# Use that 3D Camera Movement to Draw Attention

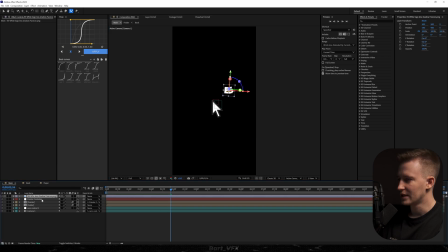494s
Now I'm gonna grab my logo, turn it into 3D, and now we're just gonna hit, I believe, Control Alt Home.
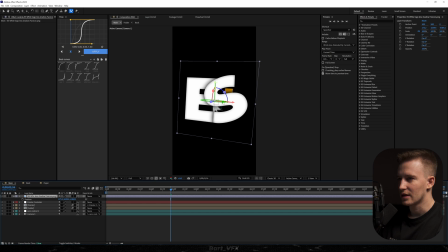499s
I have a different shortcut for this, and then it should pop up in front of your screen. So I'm gonna hit P, first drop it below the pointer, and we're just gonna move it a bit away till the pointer is in front of the logo.
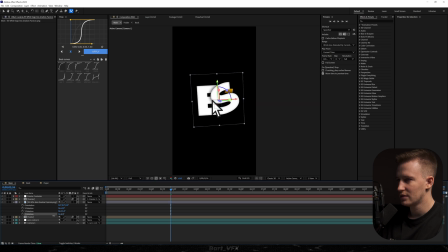509s
So now we can adjust the values over here, like that. I'm gonna scale it down, and we can probably slide it in from the left. So we're just gonna do it like that, probably apply a graph, so we're just gonna squeeze the peak to the left. Pretty cool, but the timing is off, so we can adjust it one more time, and now it should be all good.
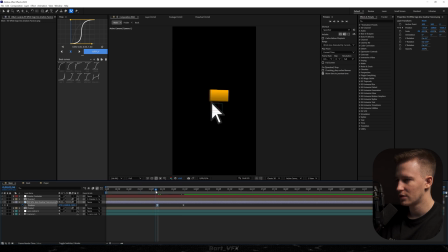530s
I'm gonna turn on the motion blur, and also we're gonna head over to the camera, transform, alt click point of interest, type in wiggle, and in brackets, let's say 1.5, 20. Okay, that's pretty awesome so far. And we're gonna do the same with our logo.
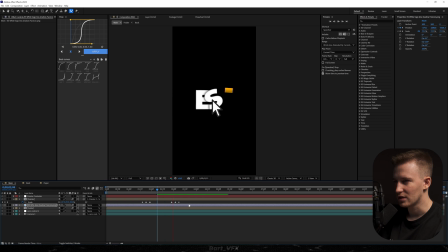547s
So I'm gonna copy these keyframes, paste them here, and it's actually matching the whole scene. I would probably just hit U, select them all, and easy ease. Maybe we could also offset the logo just by one frame. Pretty good. So this is a great way to actually make the object follow the camera.
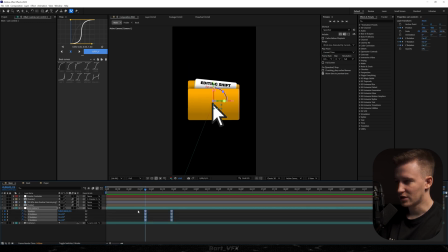561s
So you basically need to have the keyframes in cam control and match these keyframes and also the graph with the object that you want to have attached to the camera. And then whenever you're clicking the logo or do whatever else, you can just transition to another scene. Then something we could do is probably pre-compose that logo, call it logo.
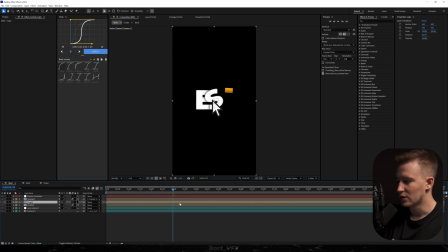576s
And then we're gonna click that asterisk, cut it at the point whenever we're clicking, and we're just gonna add deep glow to this. Decrease the exposure and bump up the radius to just make that click more powerful. but we need to adjust the timing.
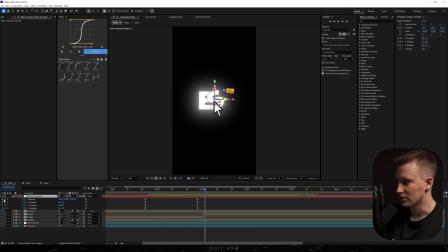589s
Okay, it's actually matching the scene. And one more thing we could do is just create a keyframe for positioning pointer control and move that away. Easy is the keyframes and probably make it extremely slow. Probably a bit too slow. So we're just gonna head over to the graph editor and we're gonna create our favorite mid graph.
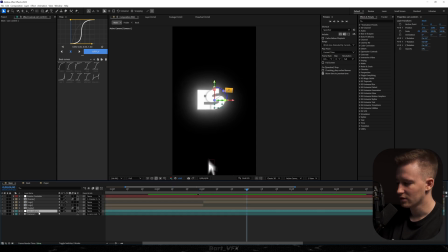606s
Then let's spice it up a little bit more. So I'm gonna go to cam control, hit control D. We're gonna delete the last keyframes, parent 1 to 2. And we're just gonna get closer to the logo like that. Maybe play around with Z and just apply the mid graph one more time. Okay, little adjustment. Okay, so that's pretty cool. Whenever we're clicking, there's more impact.
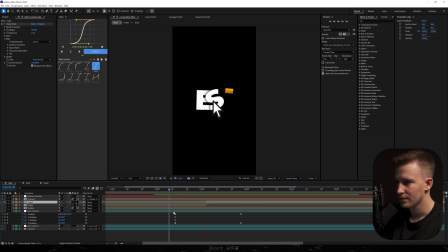624s
Let's just adjust it a bit. And I would also fade out the pointer.
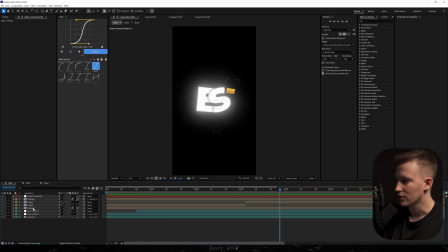630s
So we're just gonna use opacity keyframes. And also it's important to go to the folder, and here we need to turn on the motion blur for everything. There's not a whole lot of movement, but it's still important to have that motion blur there. It's just gonna make everything smoother. So that'll be the whole scene. I really like whenever the paper is sliding out of the folder. It's looking absolutely perfect.
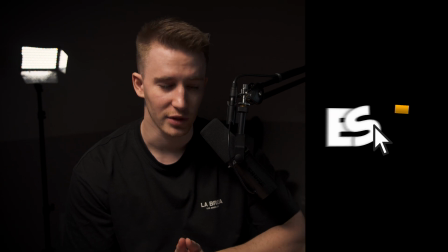648s
So that'll be it for this episode. Hopefully you found it insightful, and without further ado, I'm gonna wrap it up here, and I'll see you tomorrow.
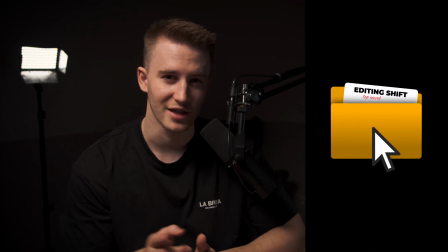653s
Cheers, guys.